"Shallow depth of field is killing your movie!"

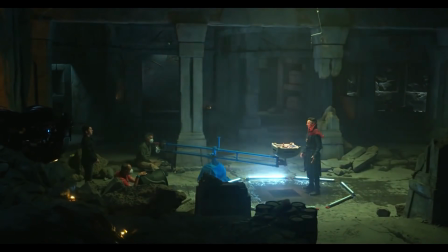But that's ideally, of course. Most modern cinematographers would move the camera simply to prevent the viewer from becoming too bored.
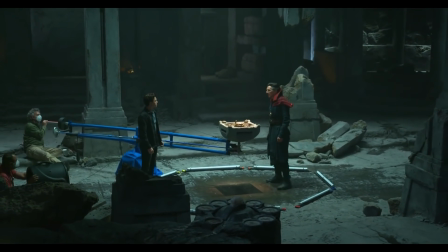You know, that's probably because of those TikToks and YouTube shorts that we now
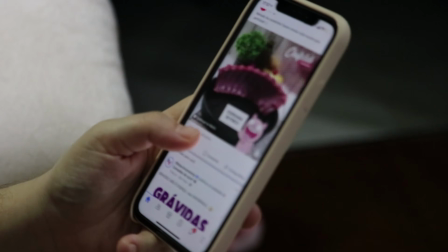have the attention span that is so short that it is embarrassing to even talk about it.
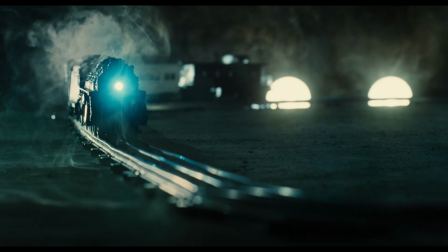So why would you want to blur the background in terms of storytelling?
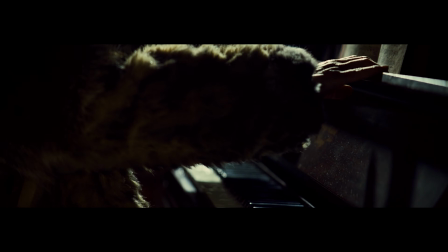The first, the most obvious reason is to show a detail, to highlight it.
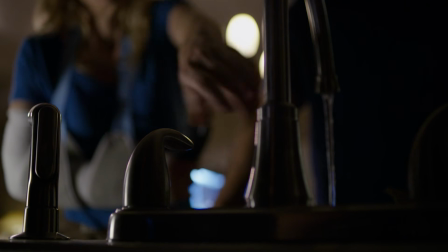Those need to have a shallow depth of field to shift our attention to it.
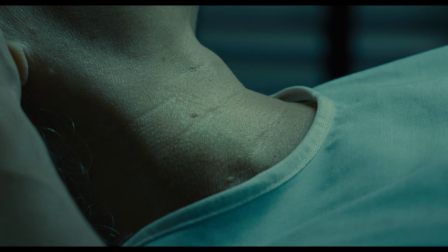Either a telephoto lens is used for that or a wide one with a shallow depth of field if we need to include background.
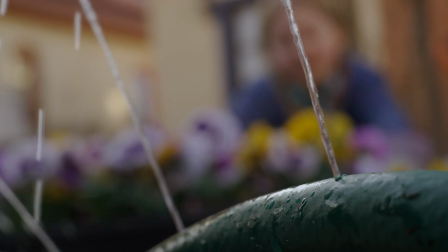Or shift the focus from background to the subject. Or from one subject to the other, I guess you get the point.
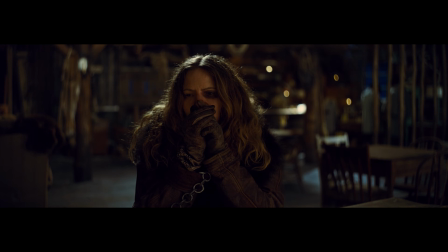When we're talking about a person, a shallow depth of field indicates that the character is disconnected from the outside world. This is done to depict his emotional turmoil.
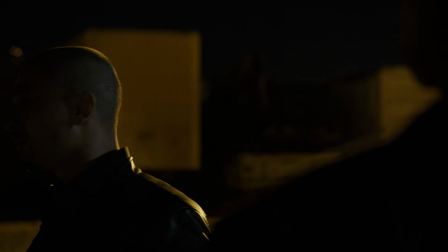The telephoto shot is used to emphasize those emotions, or the importance of what the character is saying.
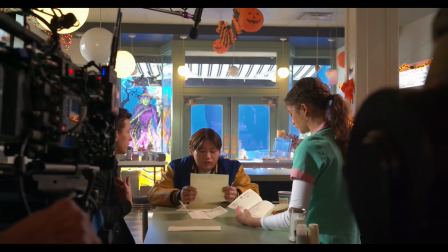It is not supposed to be done to simply make the shot prettier. Now let's get back to those Dexter shots.
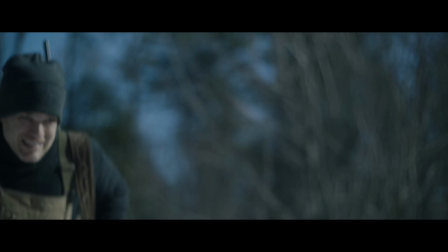Here we are, 50 seconds into the first episode, and already Dexter is running through a complete blur in the background.
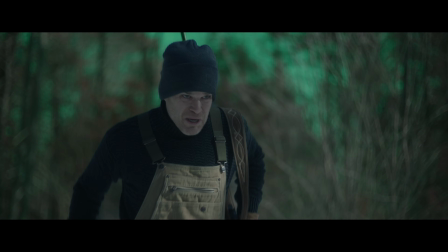But here I can understand that decision, so let's move along. 1 minute and 20 seconds into the episode.
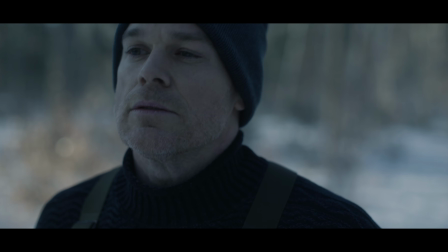Is that forest in the background or what? Well, in fact, it could be anything, nobody could tell the difference anyways.
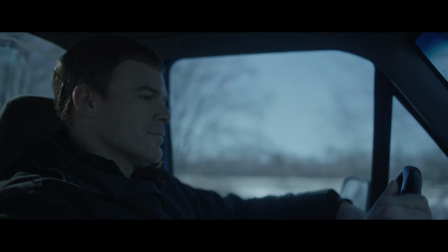Here is one of my favorite shots that comes at 5 minutes and 12 seconds.
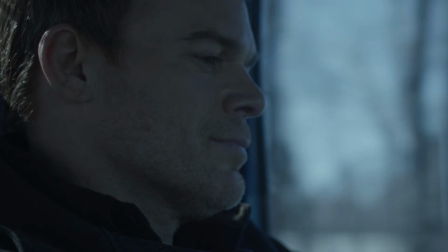Dexter is just driving the car, but the focus is so fucking shallow that the cameraman struggles to keep it on his face.
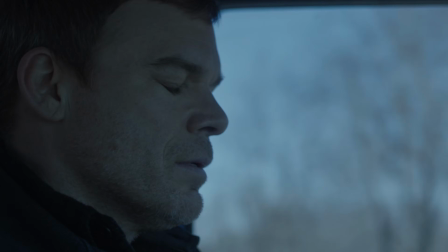Bear with me, it's not the worst shot here. 9 minutes in and 9:30.
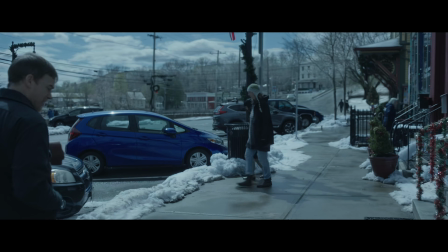He's just walking.
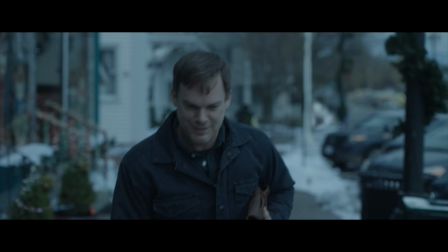You know, when you're making a movie and it looks like your character is walking with a green screen behind him when in fact it was filmed outside,
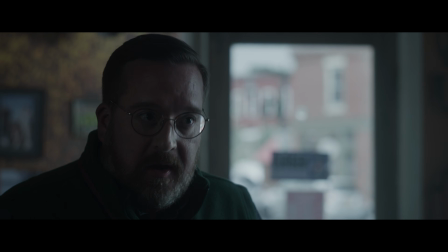you probably did something wrong. Now, look at this shot, which greets us at 11 minutes and 41 seconds.
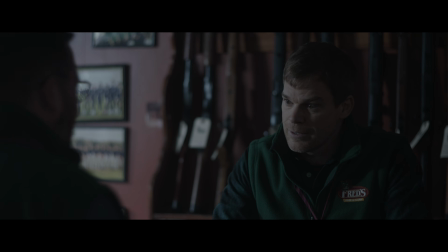This wall that is behind Dexter is quite close to him,
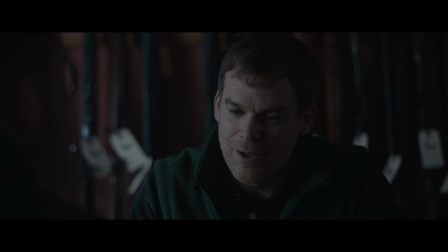but the focus is so shallow that this wall and everything on it is out of focus anyways.
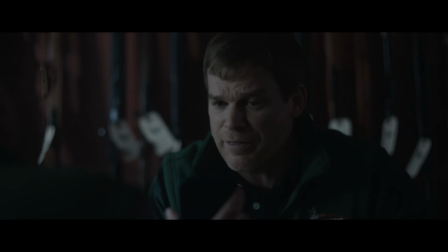Tell me, what was the point of shooting a show on a location if nobody can see shit on that location?
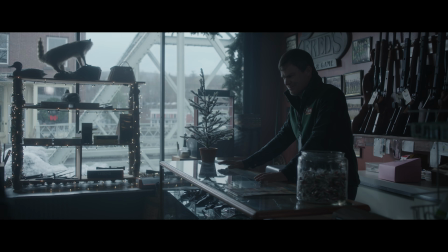Well, anyways, this is our winner. 13 minutes and 13 seconds.
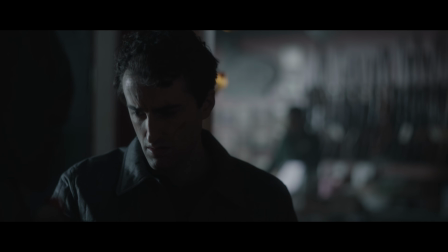The guy is like in a fucking space. Everything is blurred into oblivion.
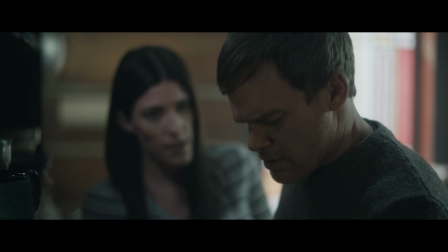1806, 2536.
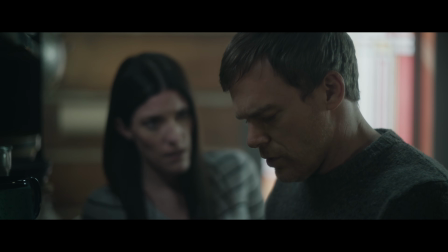I could go like this the whole day because this movie is shot completely with a shallow depth of field for some unknown to me reason.
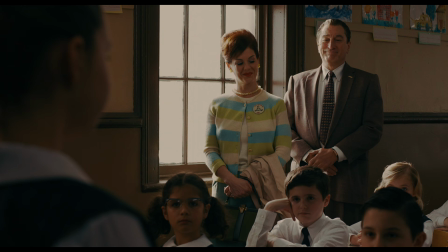Now go through any great movie or TV show and I guarantee that you are
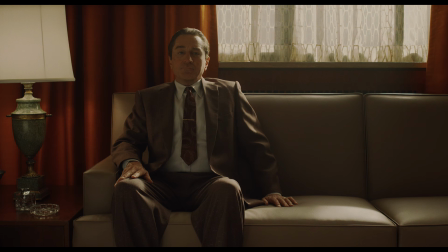not going to find more than 20 to 30% of shots with a shallow depth of field.
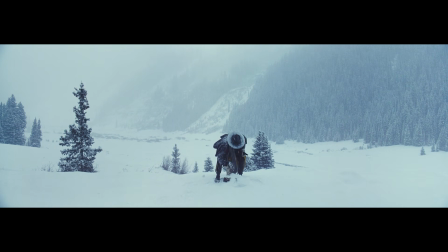Because those people know what they are doing and why. For example, let's take a look at the best show of all time, Breaking Bad.
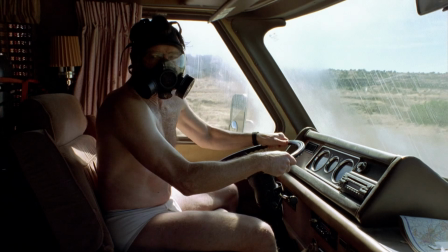Look at these shots. This is the beginning of episode 1, season 1.
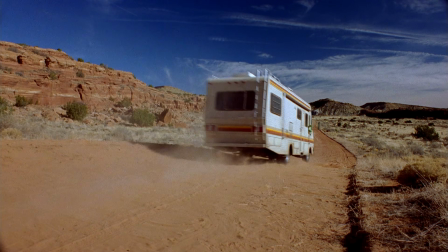The same shots of people driving a vehicle, but notice how deep the focus is.
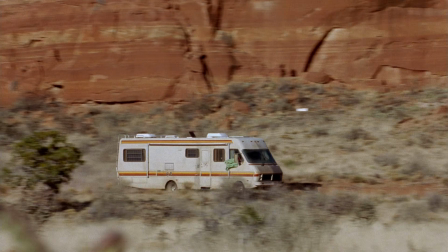Looks like they are really driving rather than sitting in front of a green screen. Here is the close-up at 5:30.
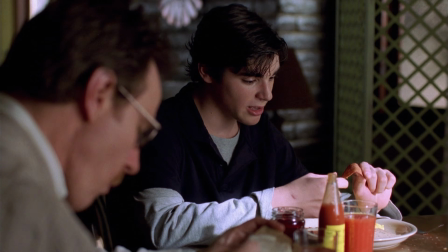Although the background is squished, it is not completely gone into oblivion.
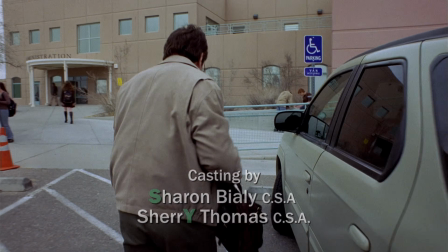Now shots outside at 7:05. Deep focus because we need to see the environment to be with the character, to believe the story.
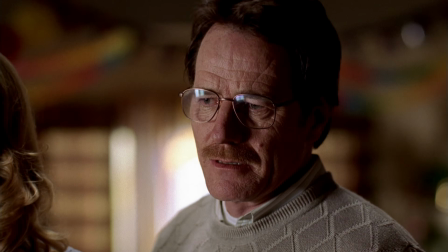And here is quite an extreme close-up at 13:12. Why?
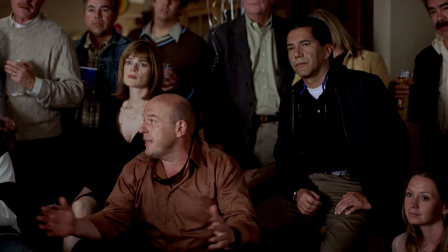Because it has to emphasize Walt's interest in getting easy money.
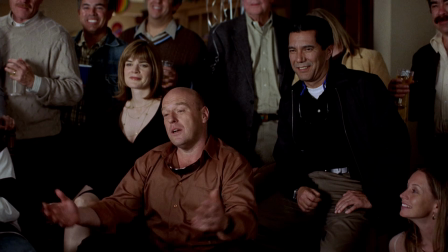It is not simply to make the shot look pretty.